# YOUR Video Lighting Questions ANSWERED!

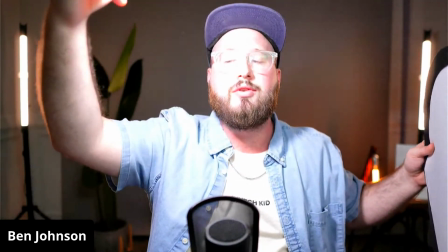251s
Look under my neck. You see that line that this light is creating? Watch what happens when I do this.
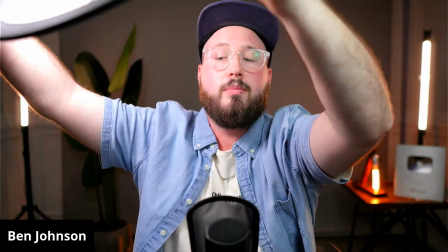258s
Focus is struggling, but that's okay. Boom. That line is way more evenly spread.
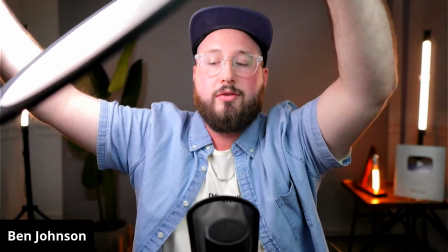263s
There it is again. There it is diffused. There's the light harsh.
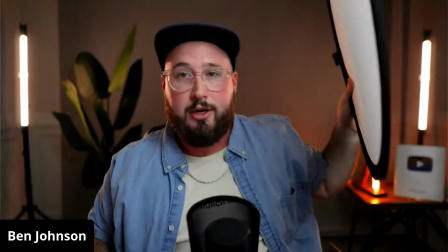269s
There it is diffused. So if you don't have a diffuser, my first answer to your question would be definitely pick one up. Now, the next thing you could do is to pivot the light away from you and bounce it off of a wall, which is really helpful. So what I'm going to do now, for example, is turn off my key light. All right. So that was my softbox. There's a little square there, little white square. And I'm going to place this light where that was, right?
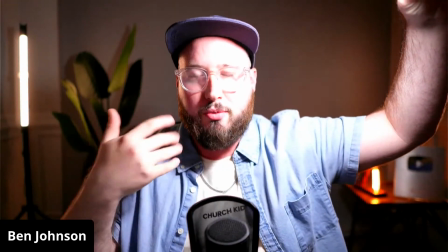298s
So it's going to be about here. And you can see it's pretty harsh, really bright on one side, really dark on the other.
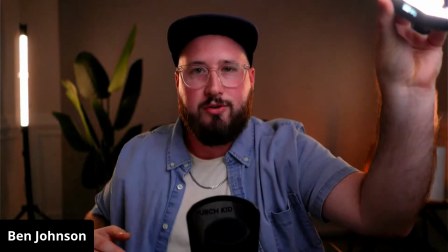304s
But watch what happens when I turn it around and just simply bounce it off of this white surface.
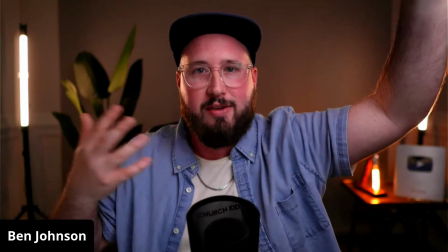311s
Boom. It's a lot more evenly lit. It's a lot more soft.
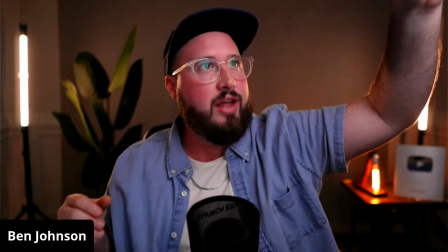317s
And so that's a really good way to do it.
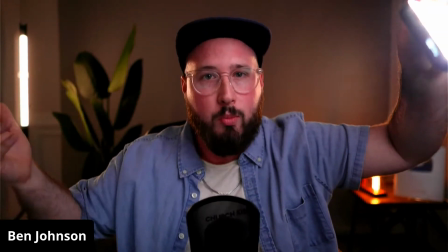319s
If you have a white wall, or even just go buy a piece of white foam board or cardboard, pivot this around, bounce it off. And that's a great way to get, a nice softer light. Let me turn my key light back on. Boom. There we go. So hopefully that answers your question. And yeah, let me check on the comments real quick. What's up, Review for Nerds? Danielle, how's it going? Zach Sopak in the chat. Let's go. If you guys don't follow Zach, you need to follow Zach. Zach is the man, coming in with tons of awesome Photoshop tutorials, Lightroom tutorials, live stream content creation tips. He does it all. Super good photographer, videographer, longtime friend. Go check out Zach. All right, so now that we've kind of covered that first question, I want to move on to the next one. And again, I brought this to you guys through Instagram and Facebook. And so if you guys want to follow me on Instagram, it's at Ben Johnson Creative. A lot of times I'll post polls and questions, and I love getting to connect with you guys and talk with you. So if you've got questions, connect with me on Instagram, write them in the comments in the chat. We'll get to them in a bit. But I have a few other questions I pre-selected that I want to go through today.
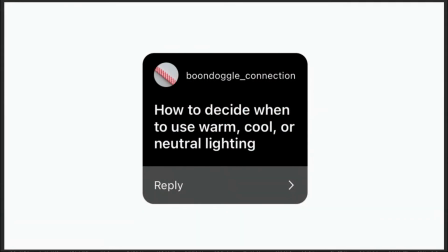403s
So on to the next one. How to decide when to use warm, cool, or neutral lighting. How to decide when to use warm, cool, or neutral lighting. This is a really good one. I think it's really an interesting answer to this question, because ultimately, I think this is something that a lot of people will have, just because there's so many options. If you get a light that's color temperature adjustable, and then you start diving into your camera and you realize you can change the settings there, and maybe you get a background light and it's RGB and you have all the color options in the world, there becomes a lot of options and it can be a little confusing. So I just want to break it down. And the first answer to this question, and really the true answer, is there's not really a right or wrong with this stuff. A lot of times it's up to the creator. And that's fun, because you get to decide when you want something warm or cool or neutral. And what do we mean by that? Warm, cool, and neutral. Well, let me show you. So first and foremost, I'm going to turn my background lights off so that we can just see what my key light's doing.
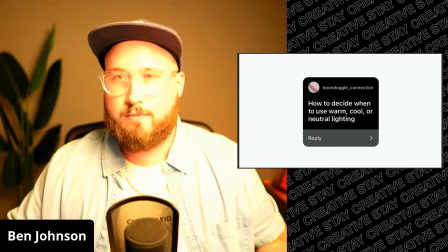474s
All right. So when we say warm, we mean this. Okay, I'm probably looking a little yellow, a little orange, right?
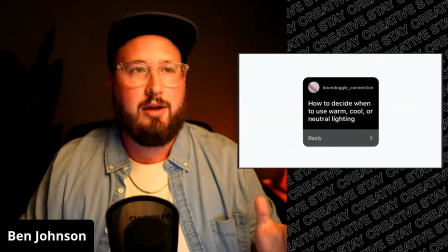482s
This is, warm. It's a, yellowy orange color.
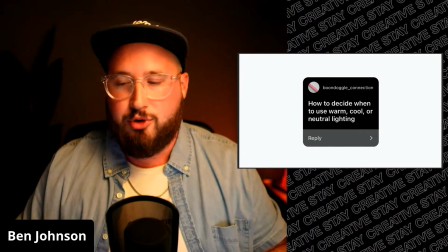487s
So that's one option. And then here we go.
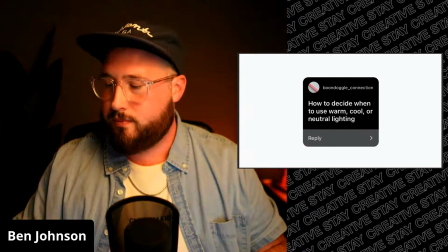493s
I'm going to go back to the cool setting, which for you guys right now probably looks pretty normal.